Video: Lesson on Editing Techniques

Now watch, I look, and I cut away to the person I waved to, right?
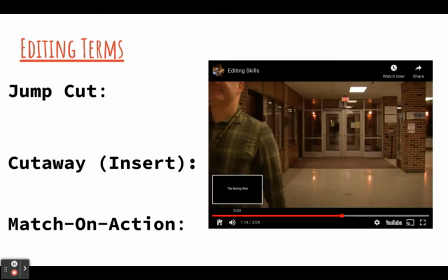[4:12]
They're not in the hallway. They're not out here. They're not in the hallway. They're in the build or the room right there. So the cutaway is to this person through the window in a different room entirely.
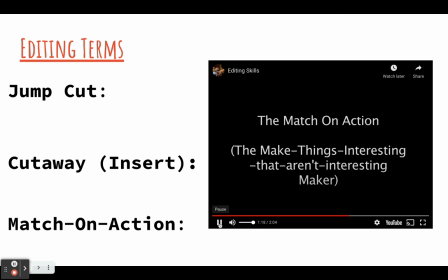[4:26]
All right, and here's where the match on action gets a little more interesting. So watch this. I go in, I reach for the door.
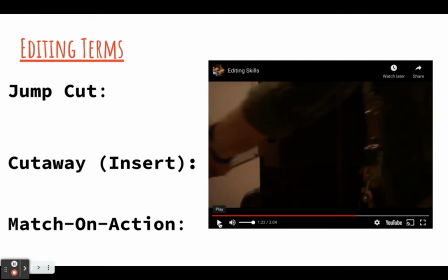[4:32]
All right, it's not that interesting, right? Now watch. So I cut into a match on my action of opening the door.
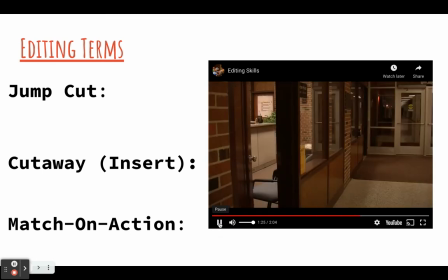[4:40]
Then I cut back to the door closing, and that sequence just felt a lot more interesting.
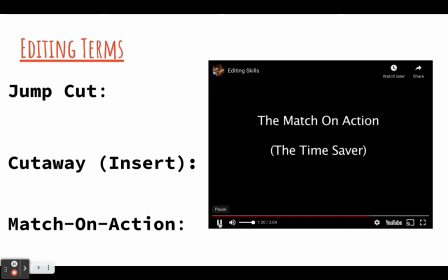[4:46]
It moved faster. All right, now match on action. This is the time saver.
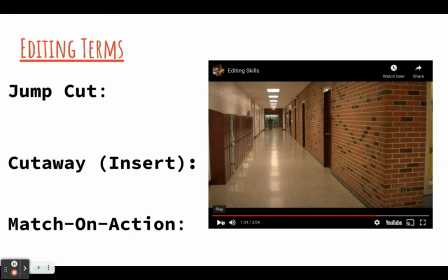[4:51]
Watch this. So I got this guy walking on the hallway again. Oh boy. I can match some of the different shots of the things that this person is doing, namely feet. So here are a shot of the feet. And notice I've just jumped about 30 feet in the hallway.
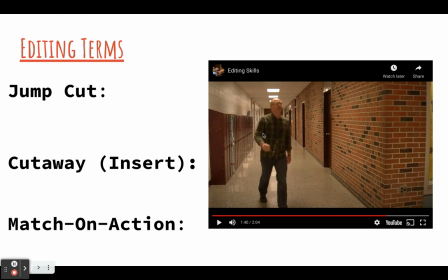[5:09]
And again, no one cares that I jumped forward. I just cut to the feet. It lets you know that there are some other things going on besides just walking down a hallway. There's feet moving. That changes how everything comes together and it moves faster.
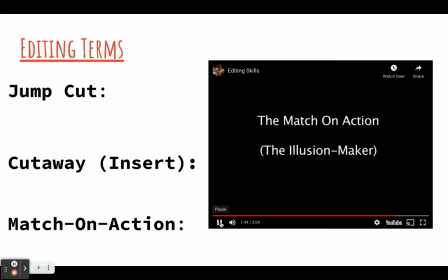[5:23]
Okay. All right. Last one. This is when the match in action is about making an illusion come to pass.
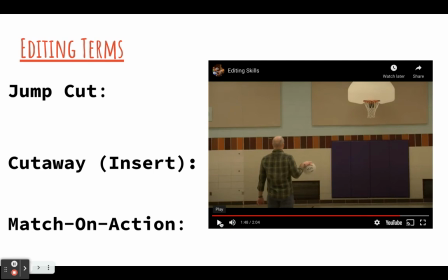[5:31]
So watch this. Here I am. I'm 5'9.5". I am not tall, and I have a limited vertical leap.
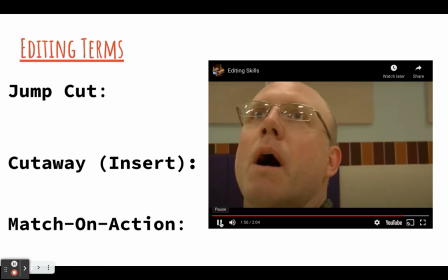[5:38]
Okay, here I am. I'm looking. I'm getting inspired. All right, here we go. Taking off. I leap. Whoa! Going dunk. All right. Now here's the thing.
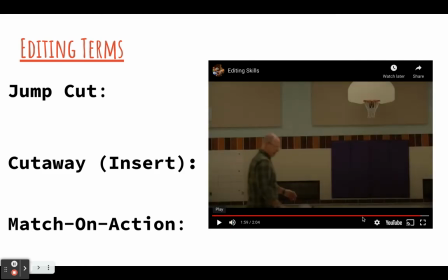[5:49]
All of it comes together, right? It really was about a sequence of shots.
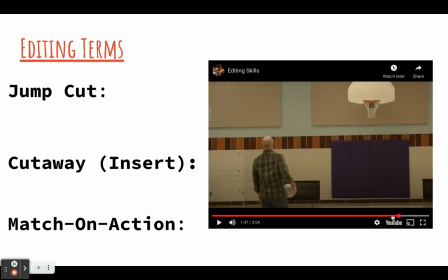[5:56]
Watch. Okay, start with that. There's me. There's the hoop. I'm looking at it.
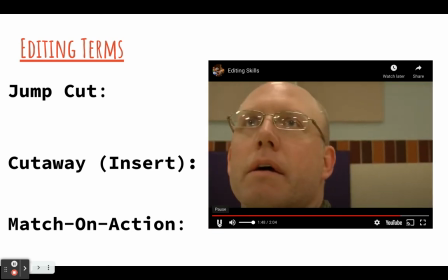[6:01]
It's a long shot of the location. I cut to my face because I am inspired. I'm going to do this. Okay, take off.
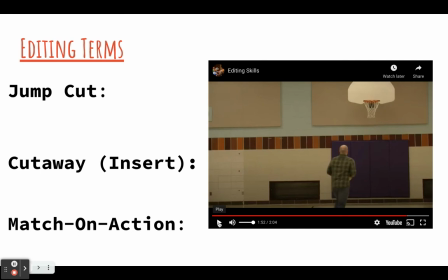[6:11]
There's the run.
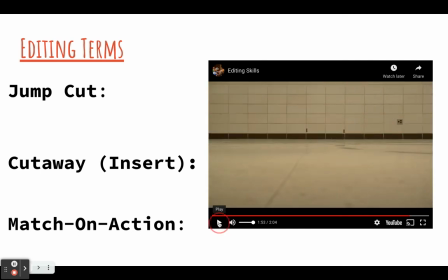[6:12]
I cut to a shot of the feet leaping, and I cut to me jumping off a table, and it looks like a dunk.
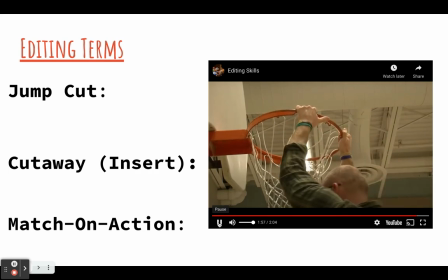[6:22]
Okay, that's how you do it. That's a match on action. It took 4 shots to get there.
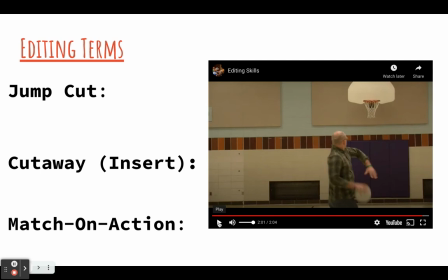[6:26]
And the last one is, hear me, half court. This is a tremendously hard shot. Throwing the ball like a baseball. I throw it. I match the action with the ball, and there it goes in.
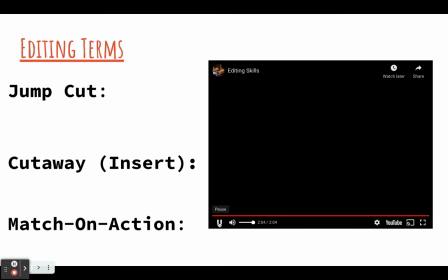[6:39]
So that's how you do it. You make things seem different. That's a match, an action.
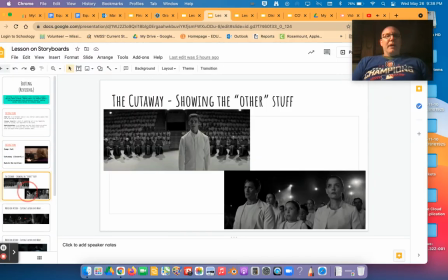[6:45]
All right, those are all 3 of our examples. Okay, now how this plays out is that, like, again, I'm going to go back to the giver. Remember when Jonas was getting selected in the movie? Here he is.
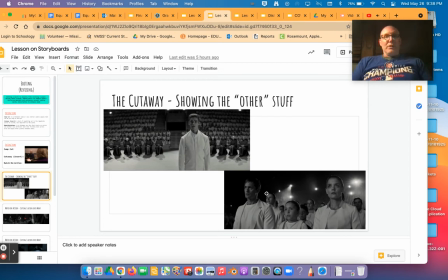[6:59]
Well, they have to cut away to his family going like, what's going on? So it's not just about him. It's about the people watching him. So we need a cutaway to the other stuff. Okay. Then we have the match on action.
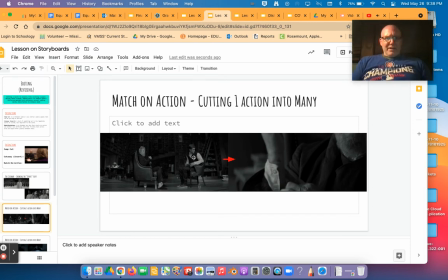[7:11]
This even like small little movements. So right here, we got Jonas is about to get some memories. And they do it a little different in the movie. But there's the giver. And there they are.
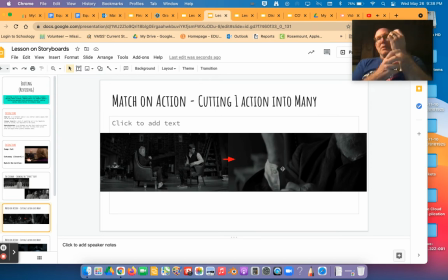[7:24]
The next shot is a match on action of him rolling up his sleeves because it's a really important moment. We see that his hands carry the memories. So this is a match in action. There he is undoing his the buttons on his wrist, and there's a close up of that because it's a kind of important shot.
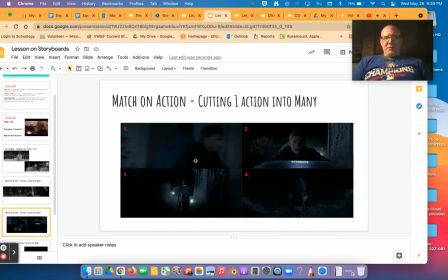[7:44]
And lastly, this is a really this moment happens in the movie, not in the book. He's gonna like take this motorcycle, not a bike, and he's going to run it off a ledge into elsewhere.
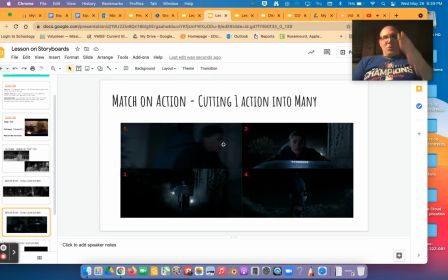[7:58]
And it really is just a sequence of shots. If we just tried to film one shot of the motorcycle, we couldn't do a lot of things and it wouldn't feel very suspenseful. But instead, we have a side view, we have a front view, we have a long view, then we get behind him as he's about to take off. All these shots work together.